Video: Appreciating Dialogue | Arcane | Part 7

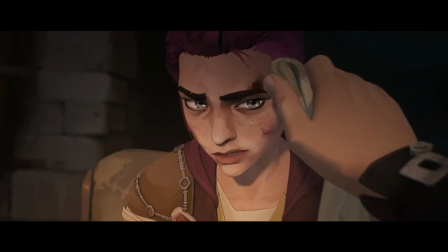12:31 Say, a father cleaning the wounds of his daughter. Just a tiny thing, but it gives the scene some nice artistic contrast. Harsh words, caring hands. And it leads the conversation seamlessly from one topic into the next.
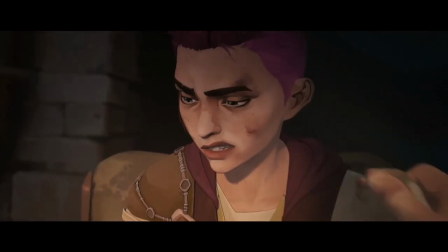12:48 How'd you get this? Some idiot was following us.
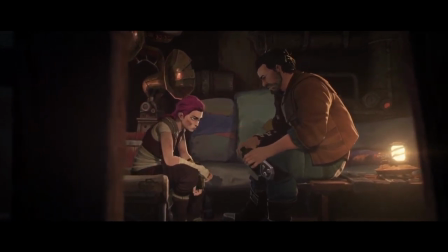12:54 On our side? Who? I don't know. He was after the stuff.
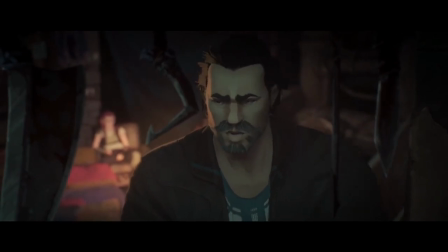12:59 You did put that idiot on his ass, though, right?
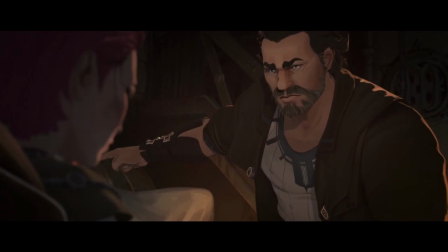13:06 Vander is honestly such a cool dad. He's tough when he needs to be, but also openly proud of his children.
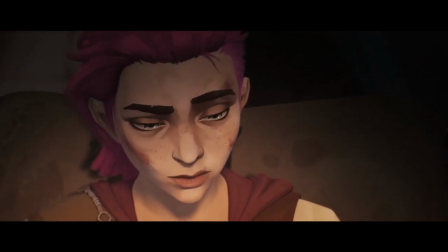13:14 Finding some common ground is always a wholesome way to end a conversation.
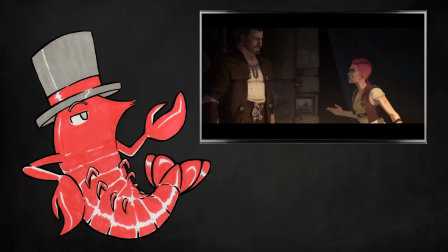13:20 Oftentimes the importance of dialogue gets overlooked by audiences.
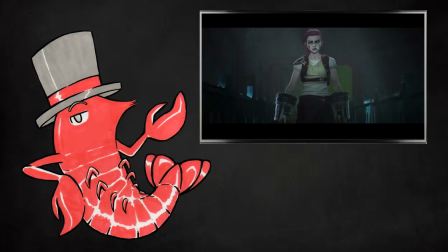13:24 Many people remember stories for the big moments, the payoffs, the climaxes, the physical deeds the characters do.
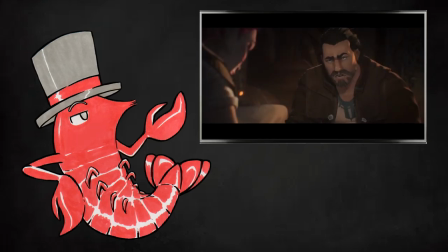13:33 But without a solid foundation, the build-up, none of that matters.
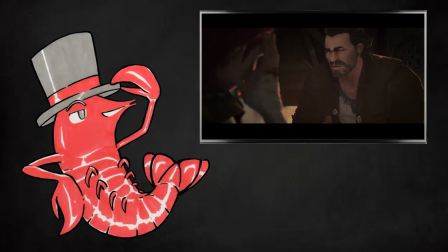13:38 So here's me, appreciating the simple things.
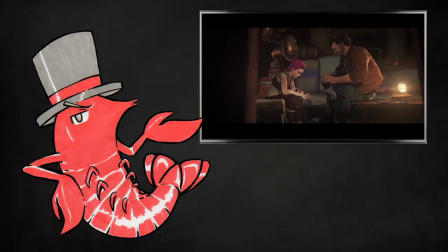13:42 I think a writer can accomplish so much more if they take their time, craft believable, interesting people first and foremost, lay out a humble human foundation, before moving on with their epic tale.
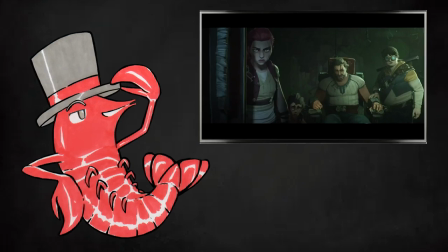13:56 In the end, the effort is worth it. If the audience enjoys their time with the characters in their quiet moments,
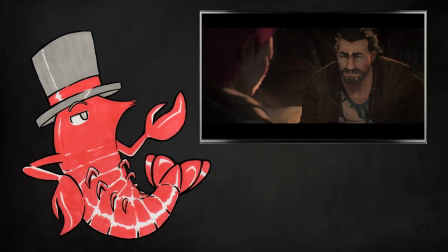14:05 they will be invested in their fate as well.
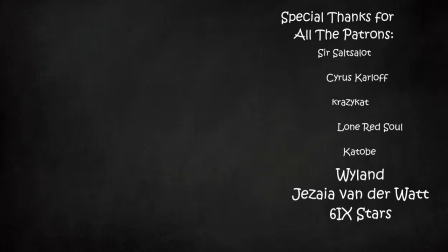14:09 And as always, a massive thanks to each of you for sticking around for this long. And a special thanks goes to all the supporters on Patreon, as well as an extra special thanks to my 10 € supporters, Wyland, Jesiah Vanderwatt, and Six Stars.
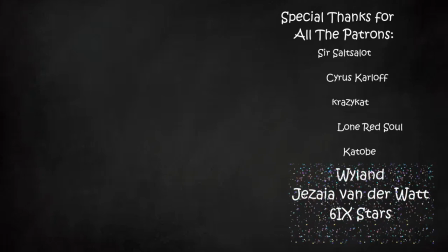14:27 If you would like to join these fine people, or check out any of my other creative stuff, all the links are down below. Take care, everyone, and I'll see you all in the next one.